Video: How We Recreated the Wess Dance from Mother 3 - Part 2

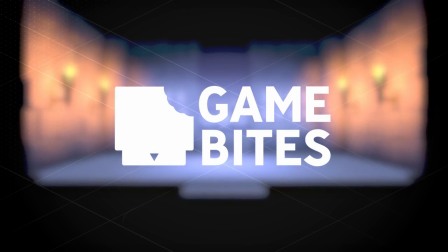5s
Hey everybody, welcome back to Game Bytes, our show about creating video game assets.
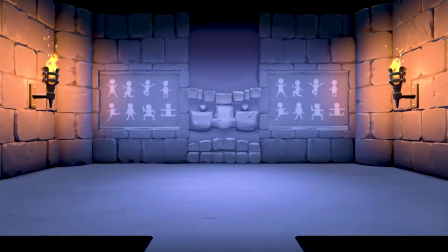10s
This video is part two of a longer conversation we had about the making of Open Sesame HD.
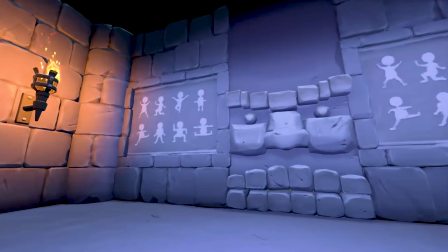16s
If you haven't watched part one, you can go ahead and click the card in the top right here.
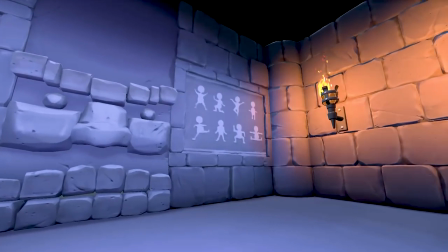21s
But if you've already watched it, of course you can continue to watch this video. But don't you dare watch this video if you haven't watched part one.
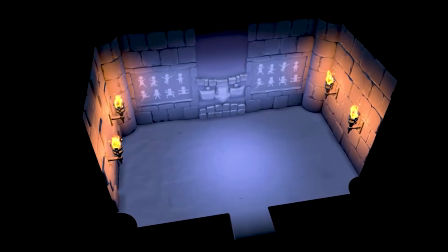28s
So let's talk a little bit about how we brought everything together in Engine.
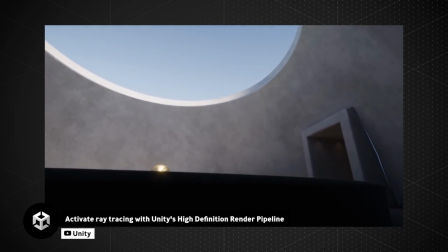32s
So for this project, we mentioned it a little bit earlier, but we used Unity.
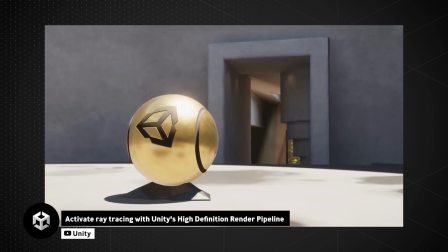38s
It's a very, very common popular game engine that people like to use.
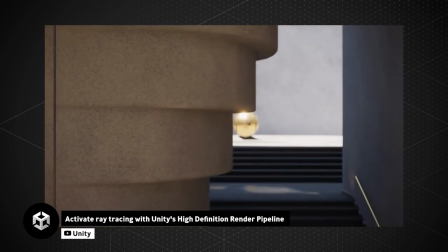42s
One of the other ones that's very common is Unreal Engine 4.
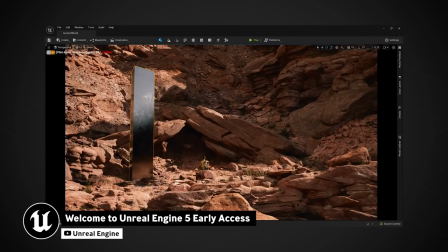46s
For this particular project, we decided to go with Unity, even though it might have made sense to go with Unreal just because of the lighting.
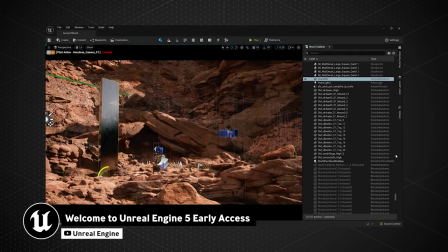54s
It's very easy to get right in Unreal because out the box, they have a lot of different parameters for post-processing and things like that.
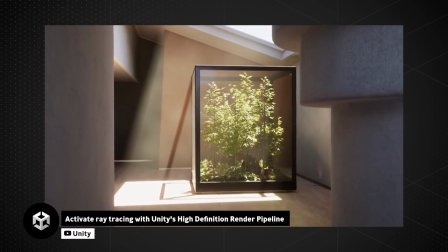61s
But in our case, we knew we could still reach that benchmark in Unity for the visuals.
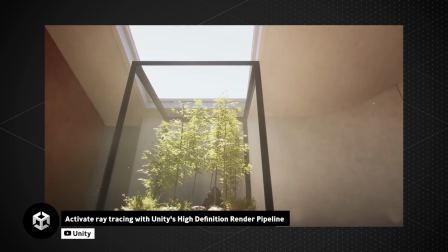68s
And we also have people who are programmers that helped us out with this, and they were familiar, they work in Unity.
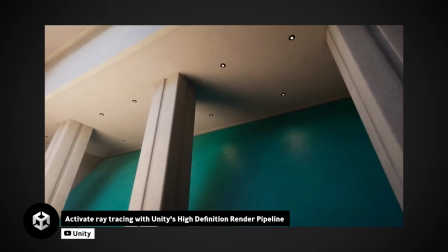74s
So we just decided, let's make this work in Unity.
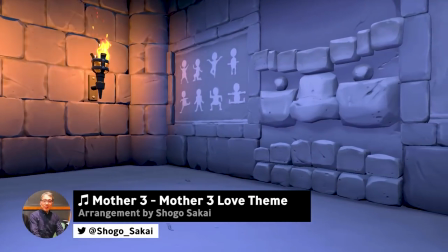82s
We tried to modernize everything. So we added in effects, we added in torch lamps, four of them on the sides, the left and the right sides of the room.
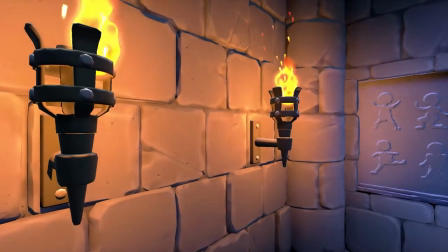91s
Those were not in the original game. There was no flames in the original game. There was no spotlight in the original game.
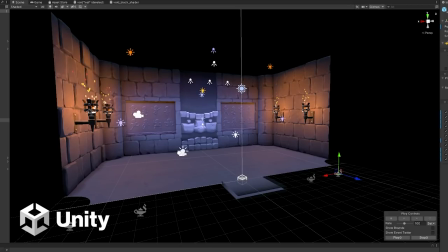96s
There was no cheerleader Omni throwing confetti up in the air.
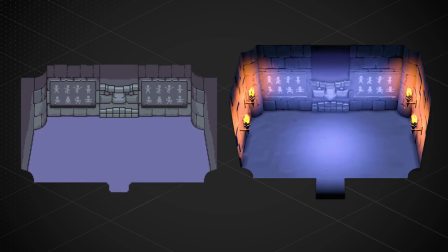101s
There's the original scene is so bare in comparison now that we have these two things to look at.
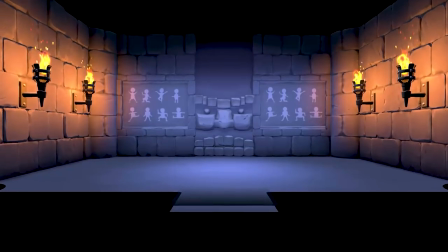108s
It's kind of crazy. Well, yeah. And again, we didn't want to do something that felt totally different.
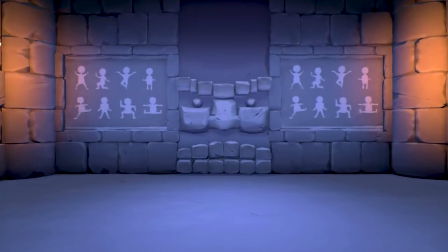115s
This was, let's kind of push this with what technology we have and make it fit the scene.
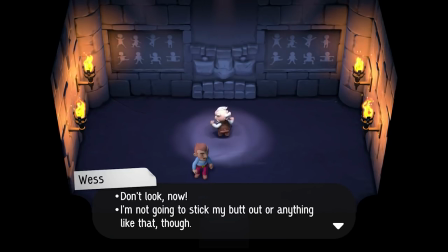122s
And sure, directively, this could be seen as a turn off charts.
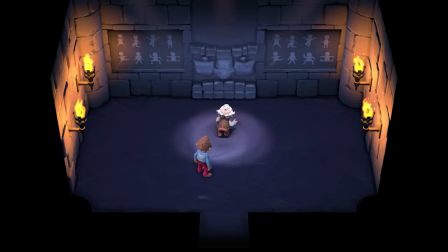127s
Like, you're supposed to just continue down the straight line and you're taking a left or a right.
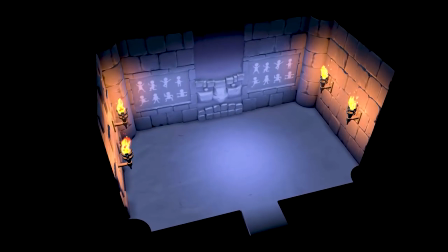132s
But we felt it really helped provide more insight into the character's mind because
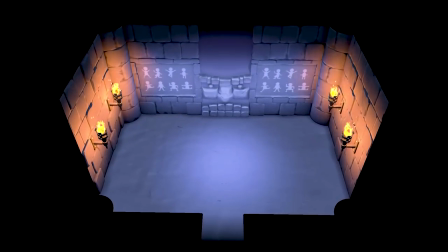138s
Wess is probably full of himself and he's probably always thinking there's some sort of audience or spotlight on him because everything's about him,
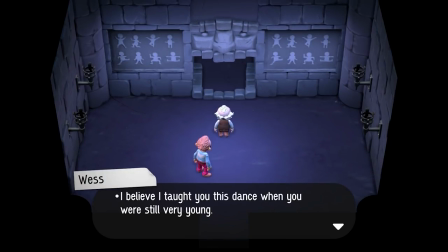147s
right? Plus there's like the idea of he's kind of making a fool of himself, and so it's almost like the game is making fun of him at that point. Yeah. With the confetti, because it's sure.
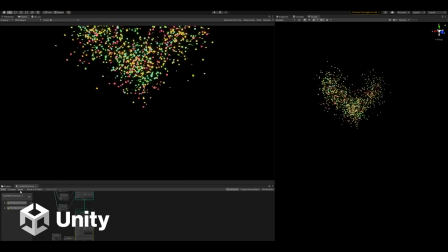159s
Sort of like there's confetti but there's not a lot of it. There used to be a lot of it and I dialed it back on purpose because I wanted it to feel pathetic.
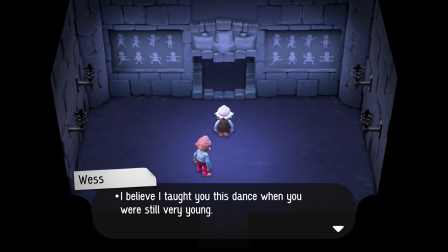166s
So yeah, it also just it fits this universe so well. Like, why is there confetti in this ancient underground castle dungeon?
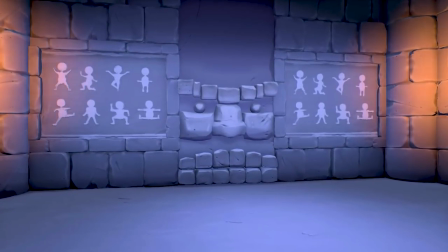175s
Why are the flames on? Why is there a spotlight? What's happening? And then like the doors open and the moment's over and you're like, oh, okay, we're moving on.
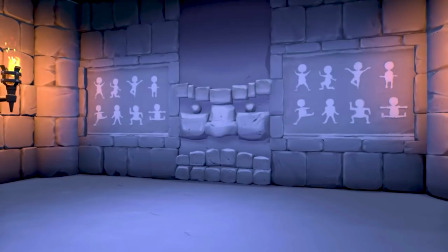182s
Yeah, I mean, why is there a door that opens via dance in the first place, you know? Yeah, sure.
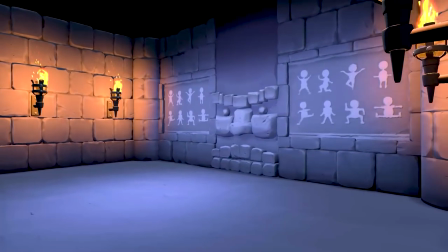187s
Yeah, I had to continuously tell Omni during the process of this video to not think about it.
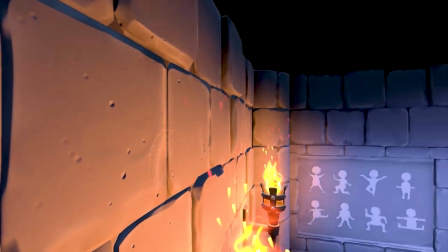195s
Yeah, I like thinking really deeply about the logistics of things. Yeah, and that's good.
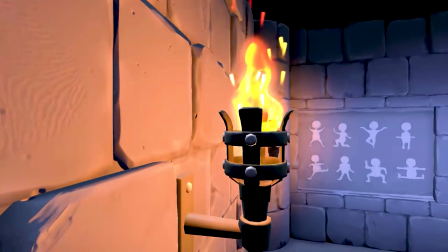200s
Like, that's good. That's really good. That's definitely something you should do. A lot of people do. I'd love to do it as well.
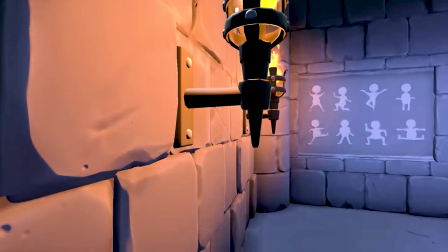205s
But sometimes, you know, you gotta just turn your brain off and enjoy stuff.
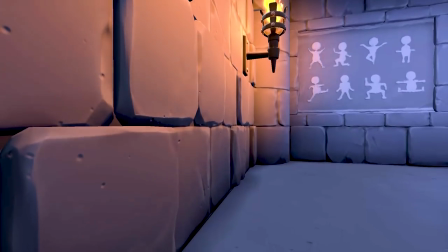208s
And this was one of those instances where, like, it just made it really hilarious that I mean,
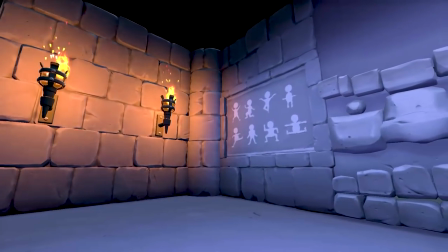216s
in our heads, in our lore, like, this is all just happening in Wes's mind, and it's in the player's point of view only.
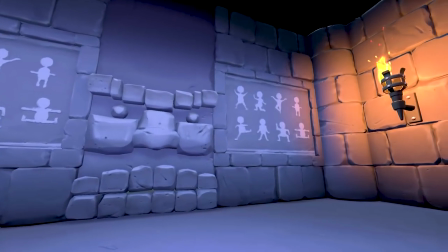222s
Like, Duster's probably not seeing the flames, you know, torching up to the ceiling, or else he would probably look to the left and be like, oh my god.
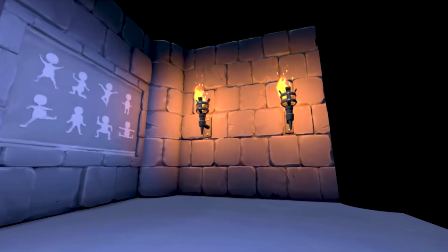231s
Yeah. But, yeah, it was just a fun experiment.
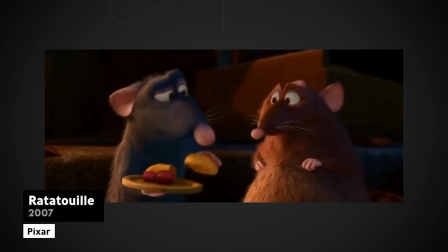235s
It kind of feels like that scene in Ratatouille where Emil is trying to explain to his brother what it's like to experience,
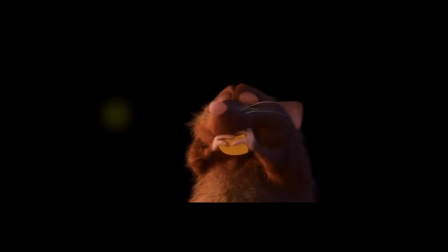241s
like, these nuances of flavor, and then, like, the background, like the alley that they're in,
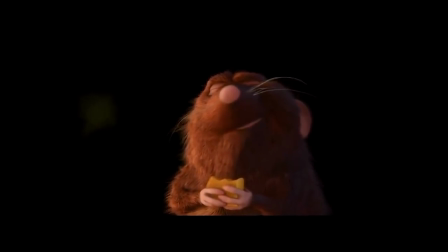246s
kind of fades into black, and there's just all of these sparks and fireworks that happens,
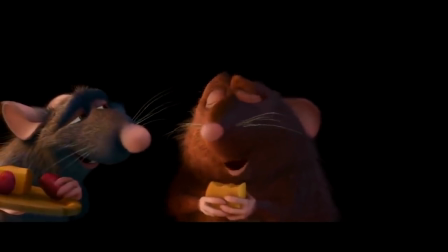250s
and it's obviously not really there, but it just adds this level of juiciness to the animation.
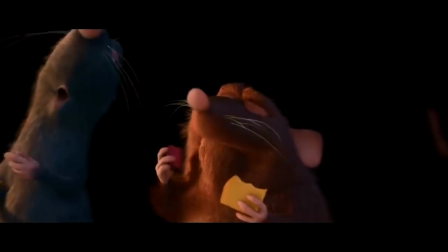256s
Yeah, it's in that case it's theater, in this case, you know, cinema. We're just trying to add like a reason to do this in the first place.
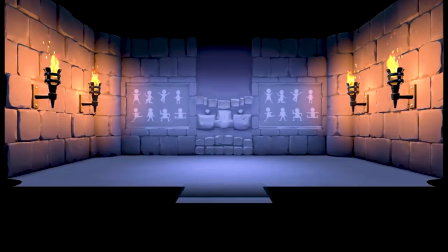265s
You know, it'd be fun to totally just do a one-to-one verbatim translation of the original game,
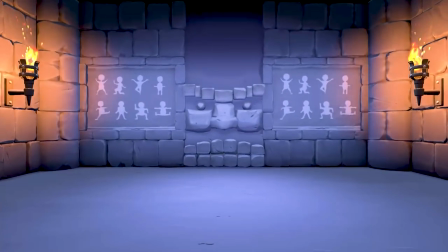271s
but it'd be funner if we could make it more of what it was aiming to be and that it couldn't do,
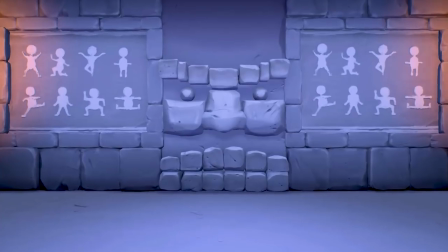276s
whether it be the technology or the time constraints or whatever they were dealing with back then.
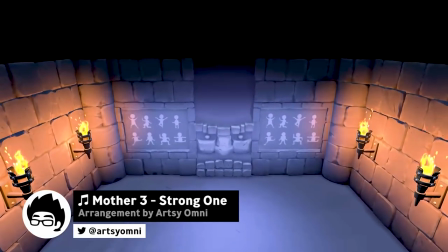285s
The way that this room in particular is lit, it made it difficult to get detail out of the floor, and we wanted the floor to feel like clay.
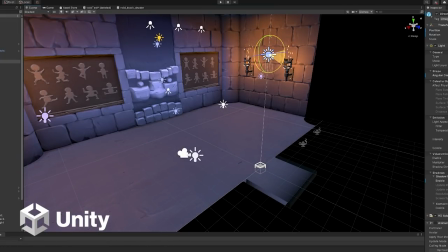294s
The normal map for the floor had to really be dialed up so that the detail would come through. But if you change the angle of the lighting, like if you rotate the camera, it's insane how much normal data is in that normal map.
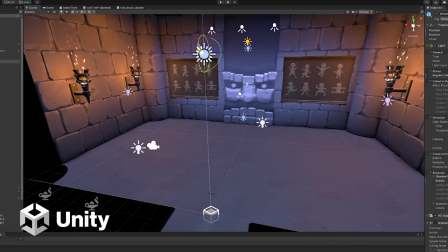308s
I think you described it as a war zone or something like that. Yeah.
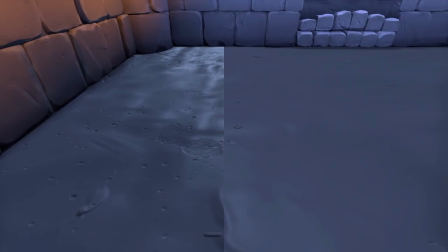312s
If the light was like very low, you would be able to catch some of that normal information.
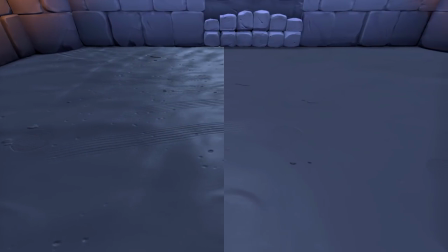317s
You'd be able to see some of that really gritty war zone clay stuff. But in this case, we had the light spotlight coming from above.
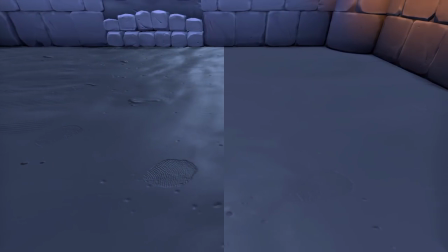325s
And so it really wasn't picking up much at all. So what we had to do is, you know, be a little more cinematic about it.
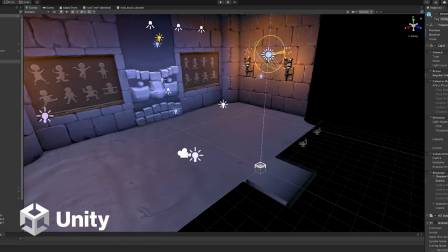332s
We had to push the normal intensity. We had to push up the clay. And so if you look at it from literally like any other angle besides the camera angle and the lighting angle,
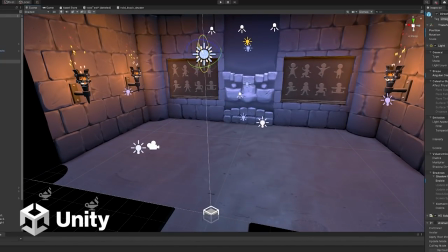342s
it's pretty gnarly stuff, but it's, it fits the scene and it doesn't overpower things. You know, you're not looking at a nasty, muddy floor. You're looking at the characters and they're the focal point. So I think it worked in that regard. Yeah. Was the floor normal map something based on the photos that you took of the clay that you had on hand? Yeah, so that was we've done a couple of techniques throughout our time on this project with getting clay to look like clay.
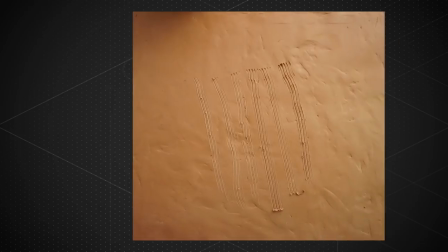369s
Number one technique is the one that a lot of AAA studios do.
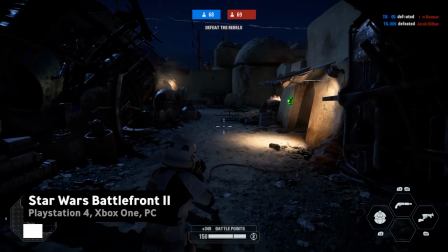373s
It actually became really modern after, I think it was Star Wars Battlefront 2 looked so good at the time.
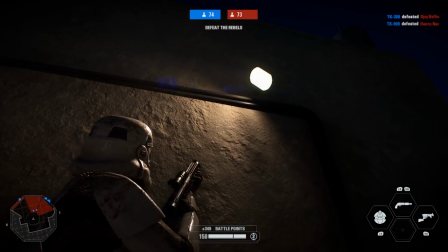380s
And the way that they got it to look so good was photography. So we took the same approach.
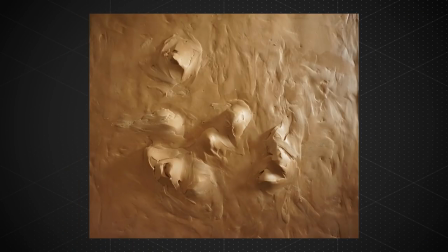384s
We grabbed clay, we sculpted it into all these crazy different shapes, and we took photography of that and then translated that into
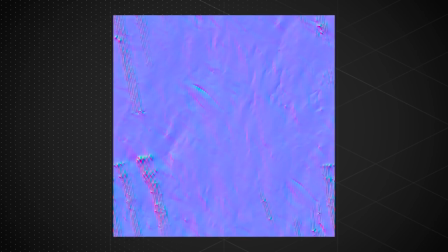392s
normal map data and translated that basically into the game.
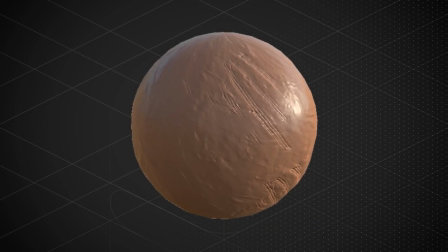396s
So in Substance Painter, we were doing painting by stylus, or you know,
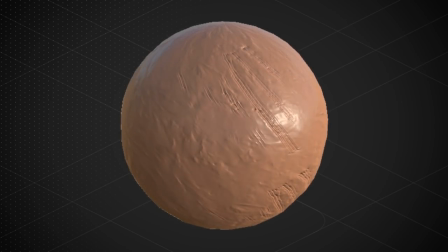404s
digital hand, just to accent certain areas and make it further than what we had captured in the composited photos.
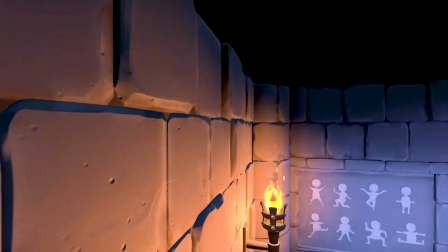412s
But yeah, it definitely helped push things a little bit closer to our final result by having photo reference and knowing how to break it down and use it properly.
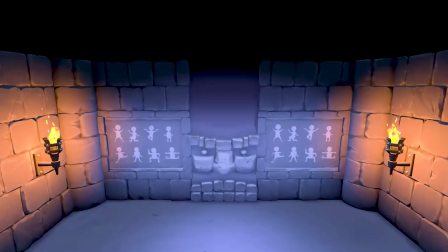421s
Oh, a little bit of insider trivia.
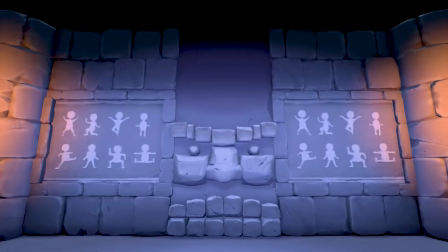426s
When the actual Sesame door opens up its mouth and laughs, Omni's got his laugh in there.
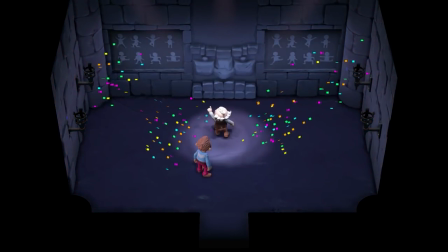435s
Yeah, the audio is partially me laughing, slowed very much down to a much lower pitch.
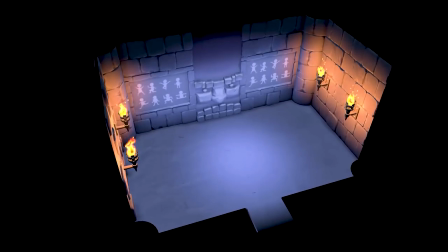442s
Mm-hmm. So that just about wraps up the process for this video.
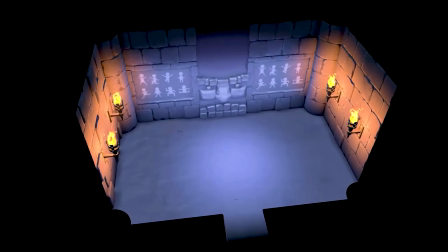446s
I hope you enjoyed just getting a little bit of insight into how we created this little celebration of Mother 3.
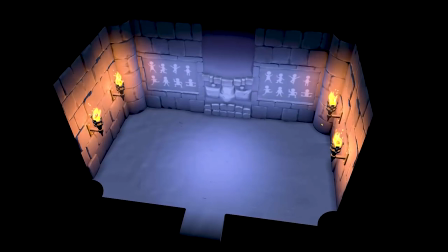453s
And hopefully we get to do a little bit more stuff like this in the future. Like we said, we're going to eventually talk about Duster in another video, so hope you're looking forward to that.
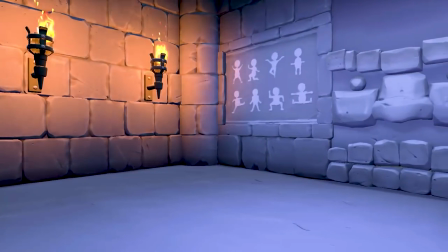462s
But I guess thanks both of you for participating in this project.
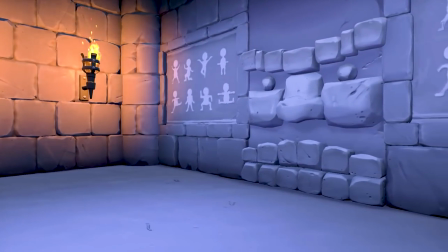468s
It was great to have you on board for this, Cara, especially because this is the first time that we got to work with you on anything,
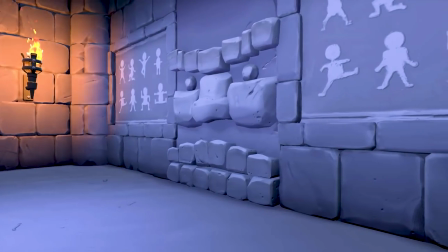473s
so it's been fun having an animator, a real animator.
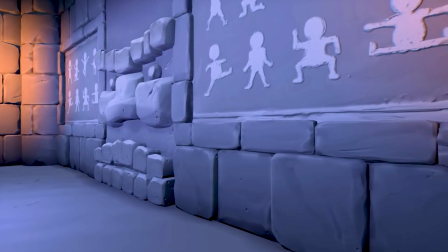477s
You guys have been amazing directors, and this has been a really amazing product to be a part of.